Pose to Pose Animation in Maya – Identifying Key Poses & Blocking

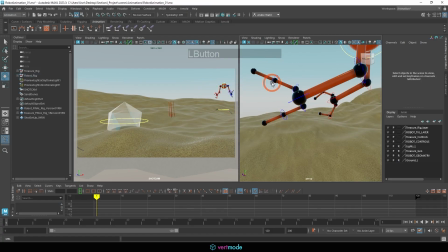490s
But when you're an animator, that's really what you are doing. You're thinking about how these are going to look. All right, these are the keyframes. These are the drawings. If you're thinking traditional two-dimensional Disney, which I'm realizing a lot of you may not have ever seen.
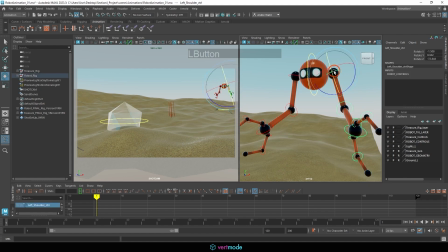508s
You're getting old. But they would take a lot of times with their drawings to make them as beautiful as possible. And we want to think in the same mindset. So I'm just trying to make this look nice and clear so we can see those hands and we can see that clear silhouette.
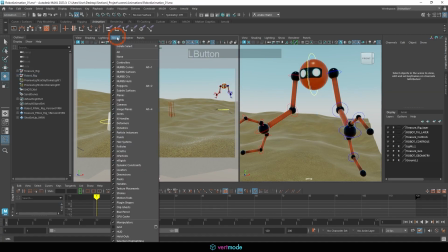524s
Now, if we want to, you can actually come up here to show and you can turn off your nerd's curves.
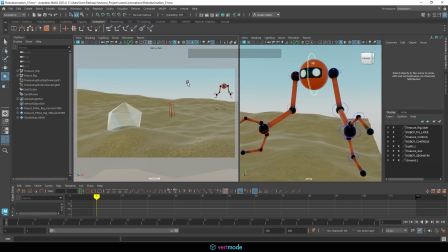529s
And we can see this here free of blemishes. We could also move this light off screen if we turn our lights back on. I'll just go ahead and move this to a corner of the screen here, since we're probably not going to adjust that anytime soon.
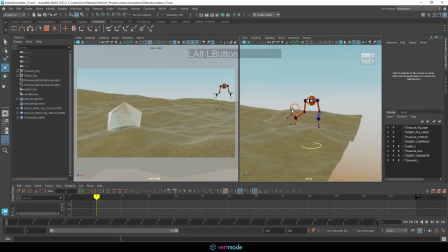544s
And just set that back to a reference, and there we go. So once we have that pose, I'm just going to highlight the whole thing and just hit the S key, all right?
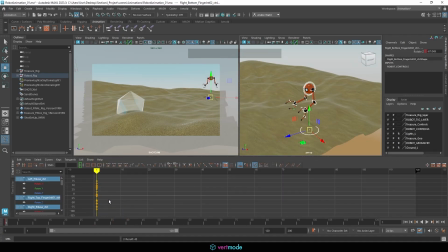552s
Just smashing that S key so all of my controls get a keyframe. Now, I'm not going to worry about my graph right now. You'll see it is here. I'm just going to shrink it down. We don't really need this for the block-in. We might use it for retiming, but there we go.
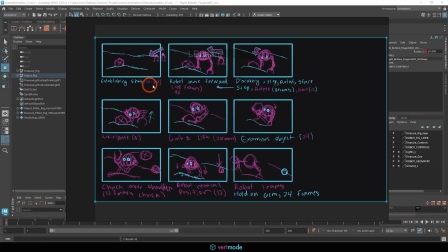565s
So the next thing we can do is we can check the timer we put down, and we put 12 to 24 frames here, and we put 48 frames here. So that's a lot. We could maybe add the 24 to this.
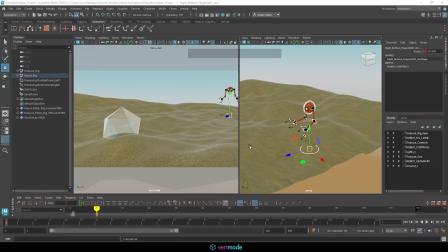578s
We could maybe think about how this looks moving at 24. We could just do some quick experimenting. We could see, okay, what does this look at? 48, which was the initial go of things without the establishing shot.
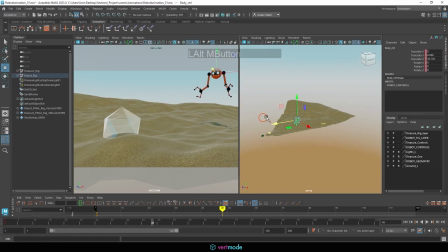590s
And we can move this forward. And In particular, you'll notice I also am going to have to move this down. And I'll have to change the position of the arms. But that's okay. I'm thinking of my extremes to begin with and the framing I'll want to have.
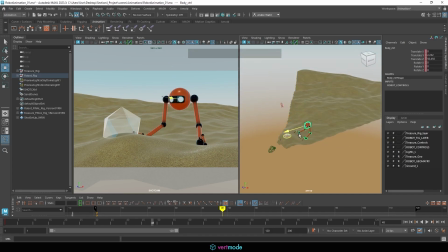607s
So maybe around here. And I might have the arms a little bit of ways. But I want to really think about the framing of where this is going to be at on screen. So once I have that set, I'm just going to hit the S key on that control, go back to the beginning and hit play to see how this looks.
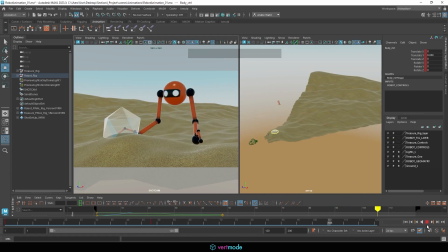625s
So that is pretty quick. It looks like he's moving with intent. He's not really just sauntering about and wandering. Now, this is where the graph editor can come in handy. We could think, okay, well, what if we add another second to that?
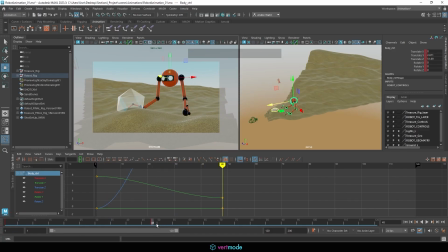637s
So we could go 48 plus 2 puts me at 68 plus 4 puts me at 72, I believe.
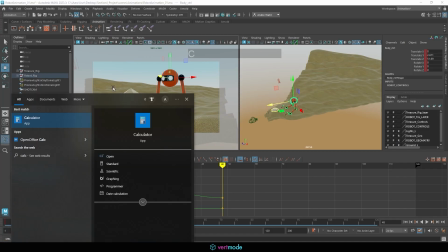644s
And if you need to, remember, you can always pull out your calculator and just calculate that out.
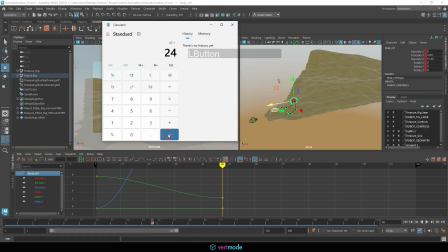650s
So 48 plus 24, 72. So that's going to put us at 3 seconds.
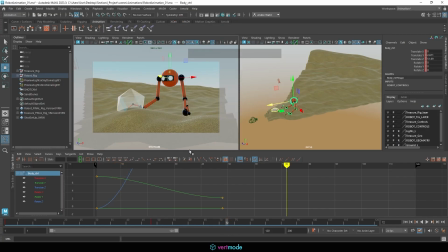655s
So I'll just move this back to 72. And in my graph editor here, with this control selected, I can hit F to frame.
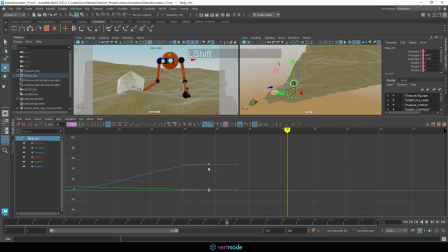663s
I can then highlight these keys, hold down Shift and middle mouse button, and nudge them over. Now you notice nothing happened here, and that's because I'm at the time.
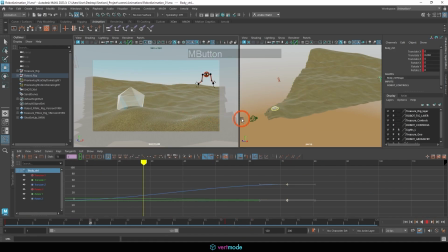672s
But if we go ahead and hit play, you'll see that this is going to be moving quite a bit slower through the scene here. I think that works okay. I don't want it to take too long. It still looks like it's kind of moving with intent, so I may want to consider making it take even longer. Just depends on how many frames we want to have to render.
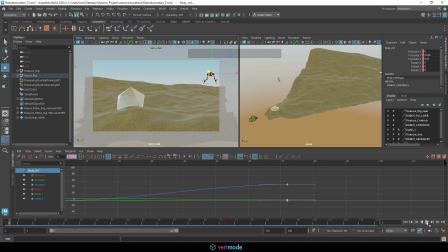691s
Now, I don't want this to take forever to render, so I'm going to go ahead and just leave it here at this rate, and we'll get that set up. But while I'm at it here, I'm going to make some changes so that way it doesn't quite penetrate the sand here, if that makes sense.
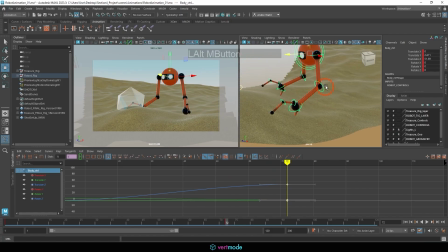707s
And since it's such a long distance it's transversing, we shouldn't run into too many issues with it. I'm going to come into this pose here, and since our perspective has kind of changed since we're getting closer, I can adjust some of the poses here so that they read a little bit better. And this will give us some secondary animation as we go.
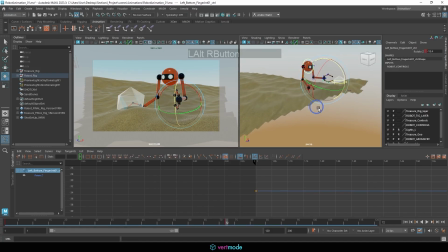726s
Notice I am on frame 72, so I have changed to that frame.
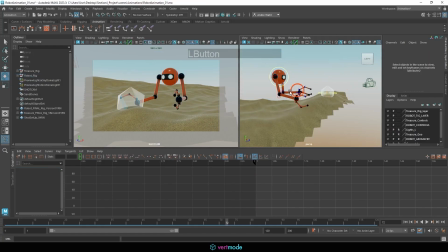730s
Make sure you make that change if you're going to be making the adjustments so it looks better on that frame. And we can just tweak these here.
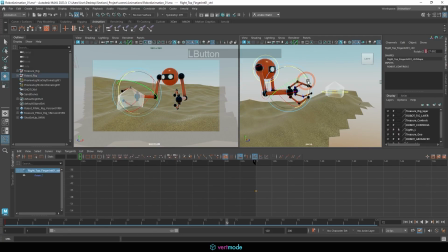741s
I may also want to consider some changes here now that I'm working in 3D, because a lot of the times 2D just does not translate to 3D the way we would like it to.
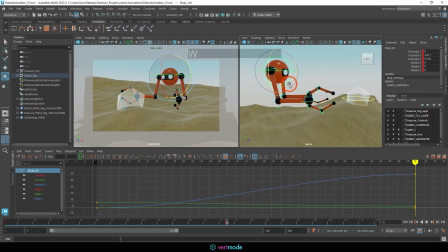750s
I might move the ball back a bit, and that way when he looks down, he has time to kind of move forward.
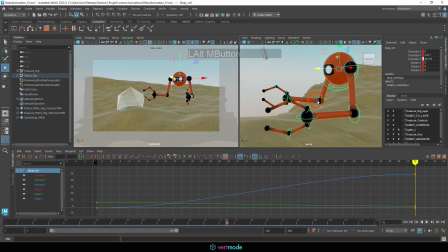758s
So it would be a look down, move forward now, so I have to rethink my keyframes. This allows me to kind of get these more relaxed looking, perhaps, while on screen. And we'll have to see how it transitions from one pose to the next.
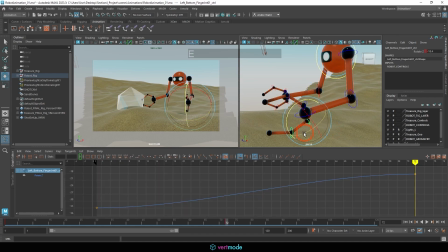779s
I don't really like how the silhouette of these is reading right here. I might have to make a slight adjustment. I could even make that adjustment on the wrist rather than the arm, so that way they're aimed more forward.
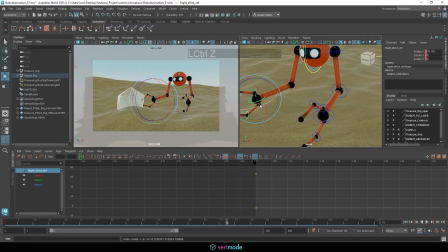790s
And I'm going to do the same here and maybe open these a bit more than they were, or at least the top one. I kind of like the placement at the bottom. I also might bend the finger a little bit more so it's not behind the gem, just to create a better sense of depth.
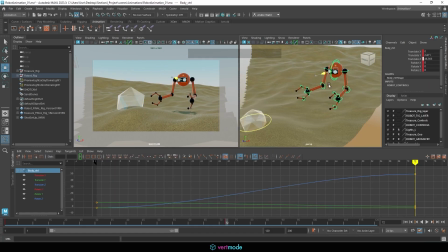804s
And I may even move the ball backwards a bit more here, the character backwards a bit more, to have a better sense of shading. I like the alignment. I don't really want to push it this way, but I could if necessary. I may tweak some things like the arm here, just to make it look more straight, mainly just bias the hands.
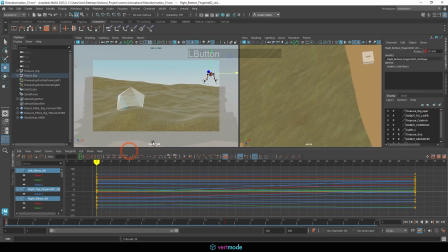825s
So let me go ahead and highlight that and hit the S key now. And we actually have a lot of movement between point A and point B, but it shouldn't be that noticeable. It should look mostly like a change of perspective, with an exception of that outer hand. I think I'm going to change that in the first view just to look a little bit stronger. So let's come back into this view here.
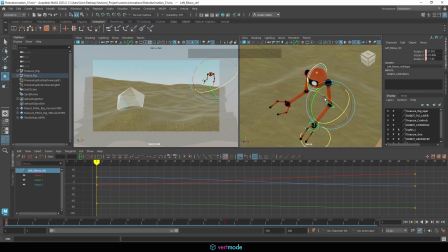844s
I'm going to bring this one to be more like what I was seeing in the next one,
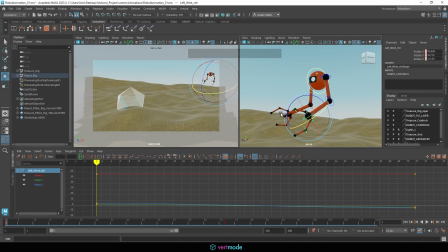850s
with the hand biased towards the inside in terms of the silhouette, like so. That way, it doesn't look like he's twisting his wrist coming over. So let's just see how that looks. It still moves quite a bit, but
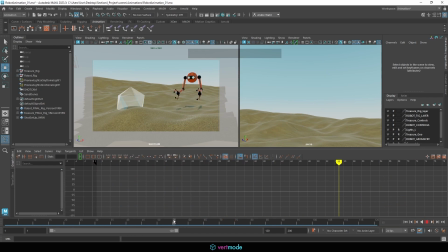871s
those are things I can adjust. So let's see what's changing the most. I think it's mainly the upward angle. And these are some things that may get hammered out in refinement as well. It may be something that just is not quite looking right on our curve.
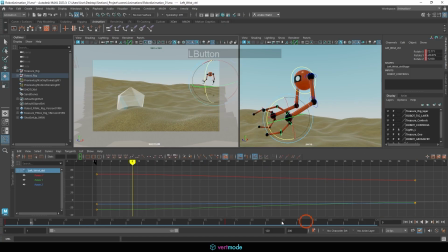888s
But I think that gives me an okay start there in terms of getting the robot in here and moving. So it looks like they're kind of patrolling. Then the robot's going to stop here.
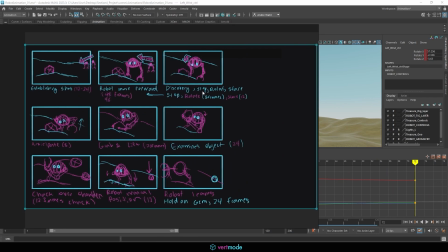899s
And this is my stop pose. So with this one, we have the discovery, stop, rotates, 8 frames, stare, 12.
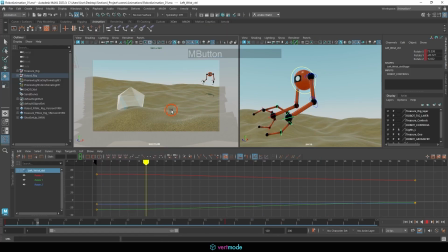908s
So remember this idea of moving holds. I don't know if we've talked about moving holds too much. Maybe we did on the ball a little bit. But when we talk about a moving hold, it's where we have a keyframe where the character essentially does nothing and anticipating it doing something.
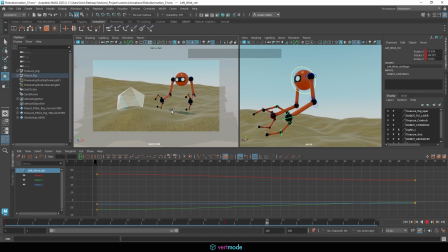925s
So for example, if we want this character to stop, we need to think of the stop as an action, and then we need to think of the stare as an action. So the character is going to stop first and then move to stare, if that makes sense. So this is kind of my extreme here. What I'm going to do next is come to frame 80.
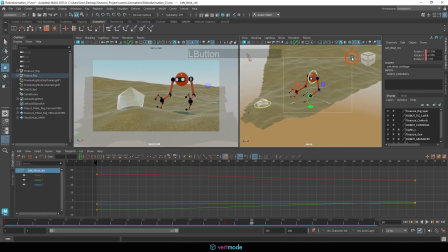943s
I'm going to highlight my controls for my character here and just hit the S key to create a hold. So between 72 and 80, they're going to do nothing. Then between 80 and 88, what I'll do is I'll have the character rotate to make it look like they're staring at the stone.
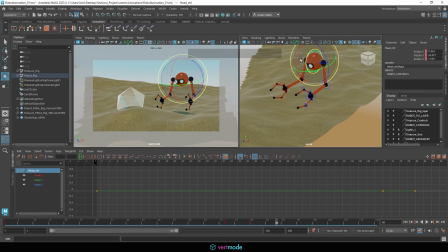963s
So we'll try and create a line between the eye and the stone so we get that clear indication that the character is staring.
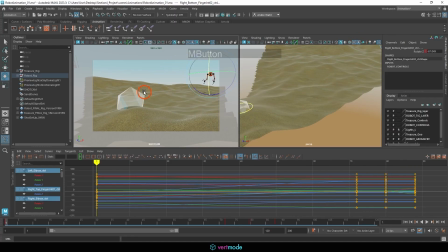971s
And I'm going to highlight everything and hit S, and we'll add a little bit of movement to that later, but what we should see now when we hit play is the character comes forward, stops, and stares. And you'll see how that gives us a little bit of room to breathe with the stop and stare there.